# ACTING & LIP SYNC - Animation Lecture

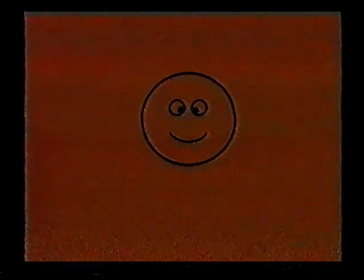An audience is usually about 6 frames behind your animation. And so unless you give the audience that 4 or 6 frame buffer to get them prepared, then they'll miss it. And unless you hold that expression for a long time, they won't be with you. So what you got to do is,
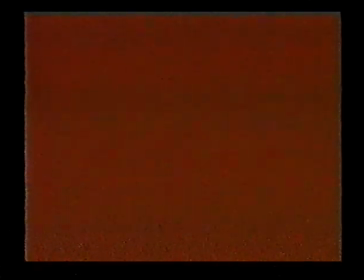you've got to do an anticipation. And in doing so, what you've given this thing is the audience is prepared for a change. And you've also created a larger shape change, which gives the final drawing more punch and more readability. Also, a blink is a real good device to make a transition from one attitude to another. I don't know why, but it works every time. It just makes a transition. Again, I suppose it's preparing the eye for a change.
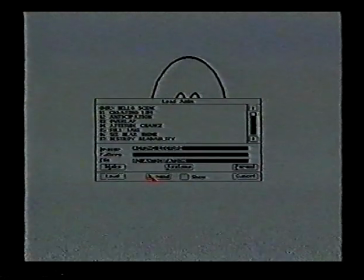Okay. In the interest of giving the
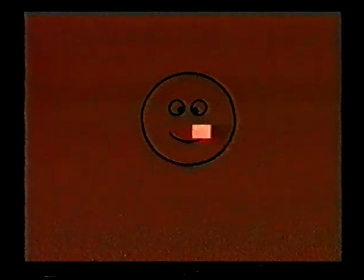action weight, you want to do the bouncing ball thing, where you go from your squash to an overlap,
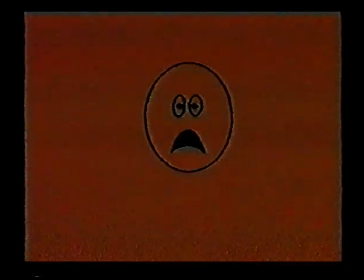where the expression is exaggerated, and then you recoil back into your final pose. And just that one overlap gives the drawing a lot more power and weight and emphasis on the final picture.
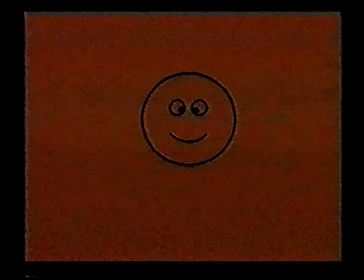Now, the problem with this take, theoretically, this is about as far as most guys take it, and this is the mistake that most guys make, is what they're doing. The big mistake is that we're changing attitude in action, which is the cardinal mistake. You should always change attitude and then do your take.
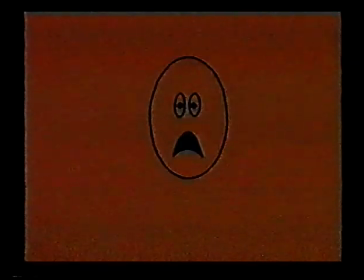What happens, the other problem with this scene, and I'll get into that in a second, the other problem with this scene is that we don't know why he's taking. I don't understand the acting. It is just merely an action. You have to be very careful that the audience is understanding why he's behaving the way he's behaving. And not only understands it, but it has to be in line with his motive. And that's really important. You've got to ask yourself, what does this character want so badly that he's willing to risk his life to achieve it? And where that goes wrong is that if the doesn't adhere to his motive in every single scene, the audience won't understand why he's behaving the way he's behaving. And therefore, they will be confused, they won't be with the character, and therefore they won't be with the story, and they'll hate the movie. They'll hate the character, they'll hate the movie. There's so many examples of this. When the woman is being chased by the monster, the first thing she does, and this is 50s horror movies, the woman will trip and fall in front of the monster. Well, goddamn it, if any of us were being chased by a monster, we'd make every effort not to trip and fall. We wouldn't do it. And then they lay there on the ground going, no! We wouldn't do it. And it frustrates the audience because, that's not realistic behavior. It's a counter motive. She's fighting to get away from the monster. She wouldn't lay on the ground going, no. And it's not something we would do or anybody would do. So another example would be, anybody see Gilligan's Island? Is that something that came to England? Yeah, Gilligan's Island.